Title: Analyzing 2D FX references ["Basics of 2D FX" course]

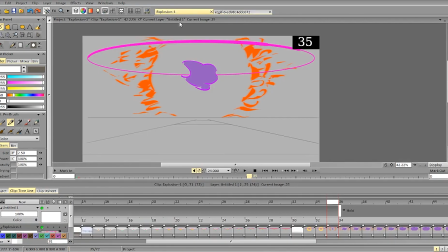(16:38)
And here, yeah, we get particles here that move in their own way, and these particles don't wrap along the surface. This is the surface, and they don't exactly wrap alongside it.
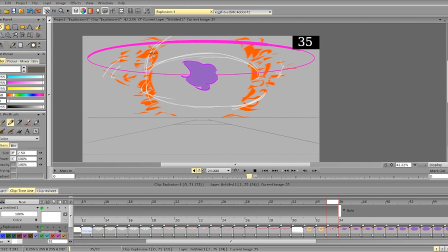And again, we don't have these nice particles to break up the shape and not make it
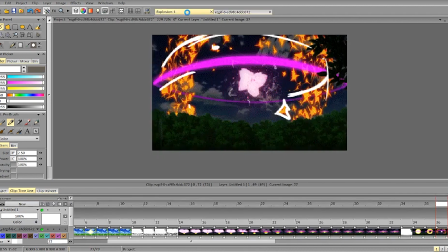(17:13)
too repetitive, too ideally sharp.
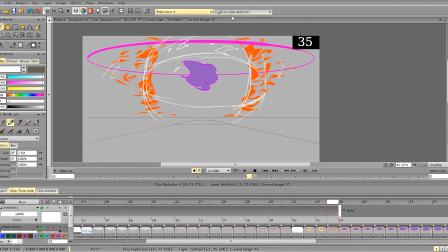(17:20)
Because here it's got these sharp edges, and this makes it too clean, too artificial.
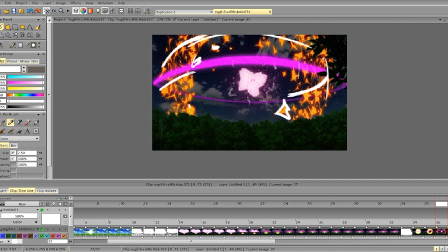(17:29)
Whereas here we've got smaller particles, we've got some edges here, but they're broken up by smaller particles, by this stuff, and by the way it's put here. Next up,
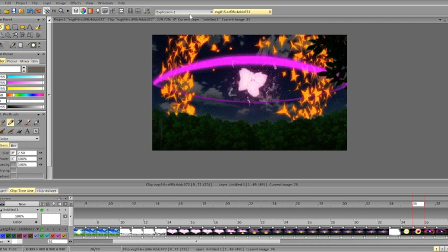(17:47)
again, it slows down here, so it's a slow, slow, fast, slower.
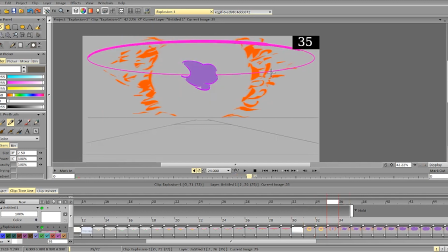(17:54)
And here we don't have this deceleration, so it accelerates and it still accelerates, and the particles increase in quantity.
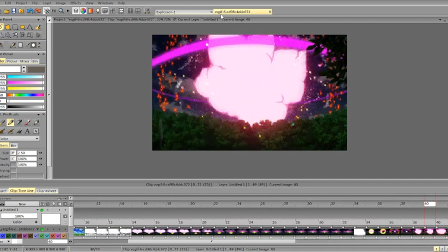(18:05)
So we get more particles instead of these particles becoming smaller.
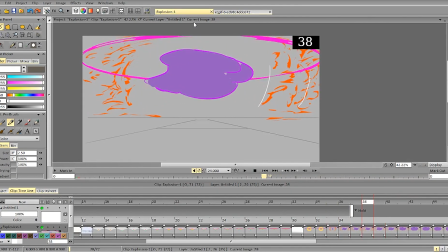(18:13)
And then they decelerate, but you use transform, so we don't
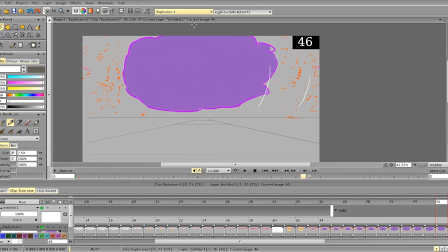(18:20)
get this nice sense of slow change of form.
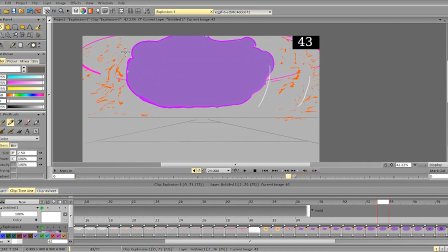(18:34)
You can change the forms way more, and again, these small particles, they can die out, but these bigger particles then can turn into smaller particles. That way we don't make it too heavy, too overly detailed,
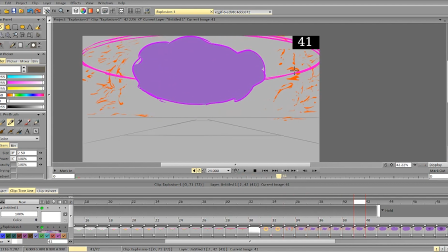(18:51)
because we, again, make some particles smaller and then just stop animating them. They disappear, and we only animate bigger particles. That's it. So next up,
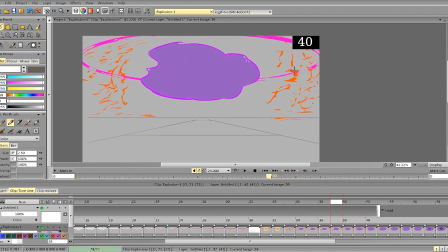(19:10)
this purple form. So again, remember about the formula.
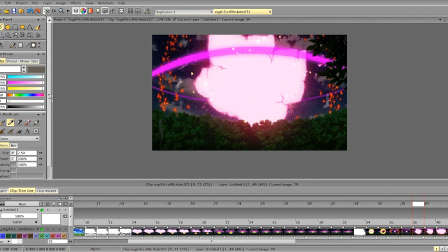(19:17)
We start accelerate here and decelerate from there.
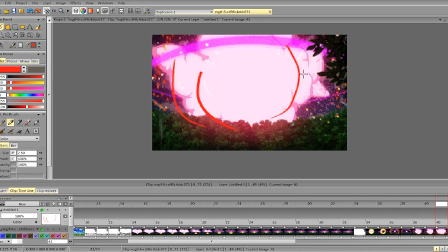(19:26)
So again, we decelerate, decelerate, decelerate,
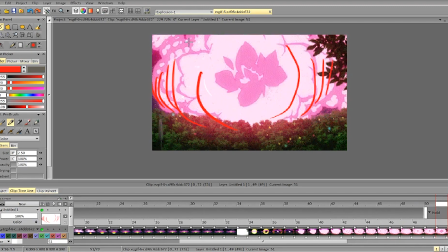(19:32)
decelerate, decelerate, decelerate, and we've got a nice interesting shape.
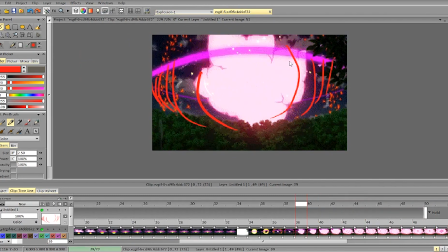(19:39)
It has some variety there. Everything is not perfectly symmetrical. We've got a mass like this, a mass like this, a mass like this, and it's not symmetrical.
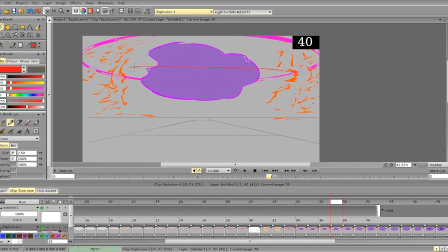(19:52)
Here we've got this nice but symmetrical line. Everything here is symmetrical. And then it becomes way too bulky. We don't have any distinguished shapes. Everything is like a block.
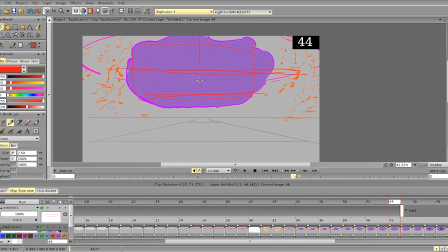(20:11)
and it's a symmetrical one, so we've got two lines of symmetry. It's symmetrical like this and like this.
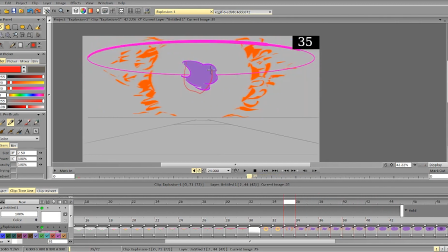(20:25)
Again, slow down, and you see we don't have a clean slowdown.
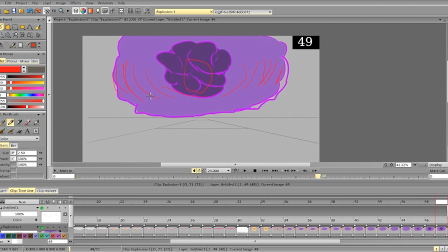(20:37)
Slows down, accelerates, slows down, accelerates.